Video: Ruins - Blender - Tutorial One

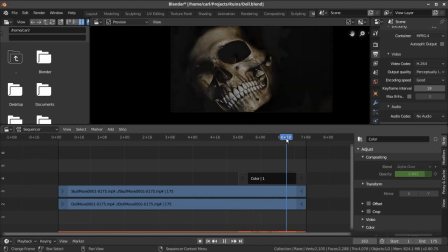It's completely blackened over top of the doll. So that it goes entirely to the skull at this point. So it's a fade effect going from the doll to the skull image.
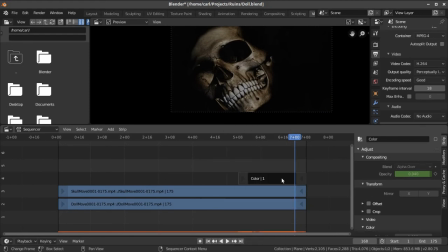And then what I did is on top of that I placed a color, and I created a fade effect for that. Now what I want to do is I want to be able to see in the last frame,
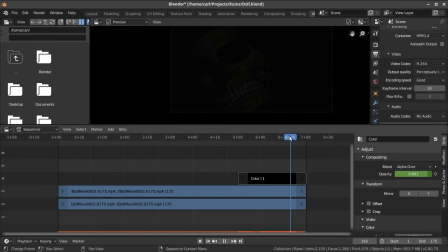I can still barely see the doll underneath the skull, and I never really get a great look at the skull.
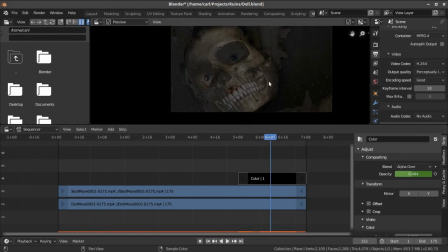I really only see the doll and a little bit of the skull while the whole thing is darkening out,
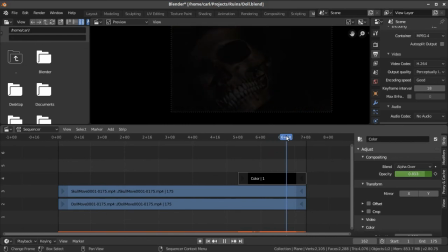and I never get a full bright view of that skull. What I was going for was the kind of effect where if you saw it, you would see it without missing it. You wouldn't miss it, but you might think as you see it, did I just see what I think I saw, right?
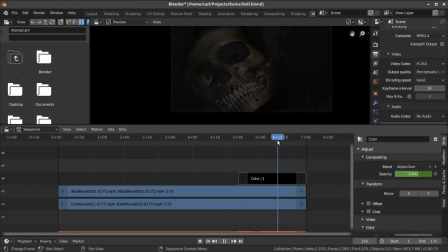So you know that you saw what you saw, but you could also think that you could have easily missed it.
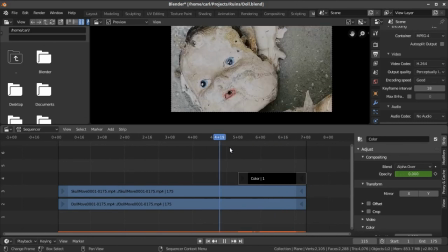It's just a very, very subtle sort of transition here, and that's what I was going for.
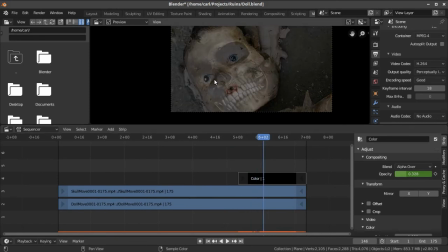But I wanted it to be obvious enough. So really, really creepy effect here as you see the eyes sitting right inside of that socket area as it composites together.
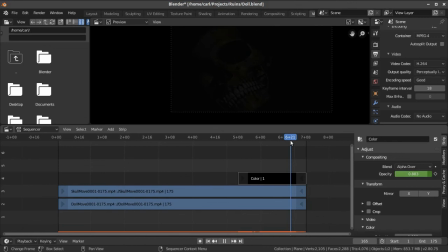And you never really get just a view of the skull. Not until it's very, very dim and dark. At the very last moment, you can kind of just see the skull left. It's already fading out.
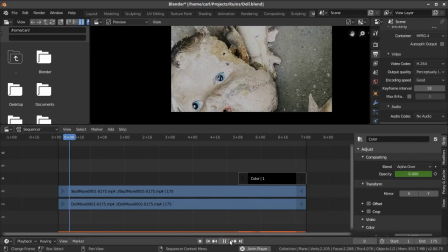So that was the effect that I was going for. So I composited this together, and then I rendered this out, again, perceptually lossless. Same settings, 1280p, and then I imported this into my project, and I just rendered this in, set it in as the last shot of my movie.
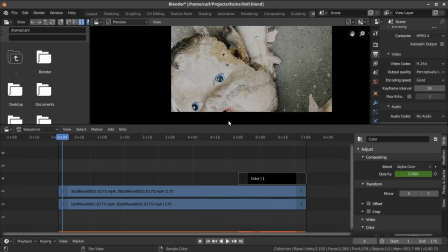So that is the Blender tutorial, just very basic camera projection using shadeless materials, just mapping the material directly into the material output from Eevee, and rendering using the
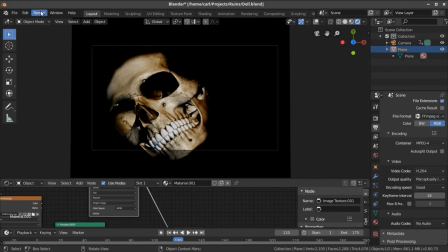OpenGL output here rather than the Eevee render. So again, same kind of quality. You're still getting the Eevee quality viewport rendering, just at a lower
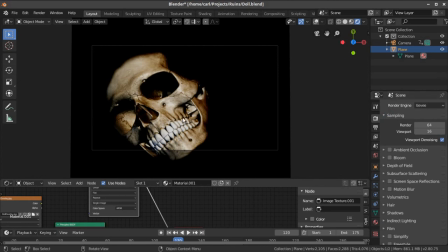sampling rate here, which is perfect for something like this, which is shadeless and has very minimal geometry to it.
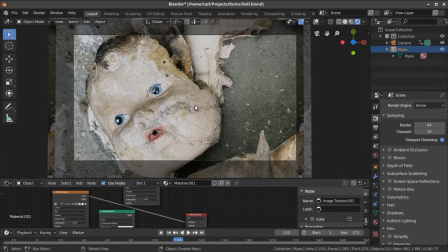So anyway, pretty simple camera projection kind of thing going on here. Something I like to do. I like to do 3D compositing, with shadeless materials. And again, we'll look more at that in the future as I come up with other Blender projects.
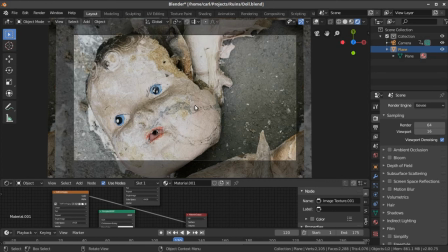But I figured I would give some of you Blender people out there something to go with, as I haven't been producing a lot of Blender stuff lately. Figured I'd give you something here in 2.8 using the Eevee environment, some camera projection.
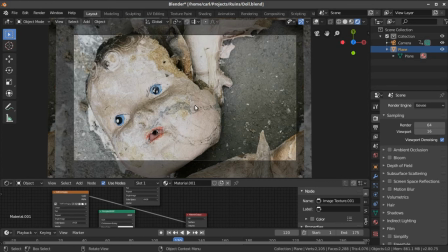So in the future, there'll be a few more tutorials coming on this little project where we look at the music side of things. Next up, we're going to be looking at composing music to picture in MuseScore, which is actually a notation editor.
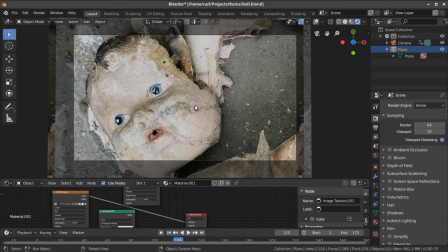It's a notation program to create music notation. We can do that to picture, and I'm going to show you how to do that, where we can actually look at video live and compose directly to that picture before we bring it into a MIDI sequencer.
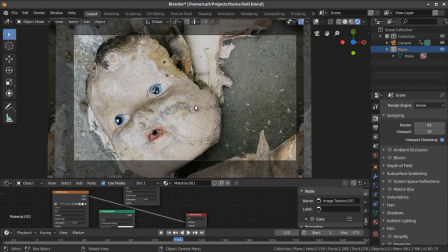So that'll be the next phase in this little series of tutorials for this short video. So again, good luck with this and happy blending.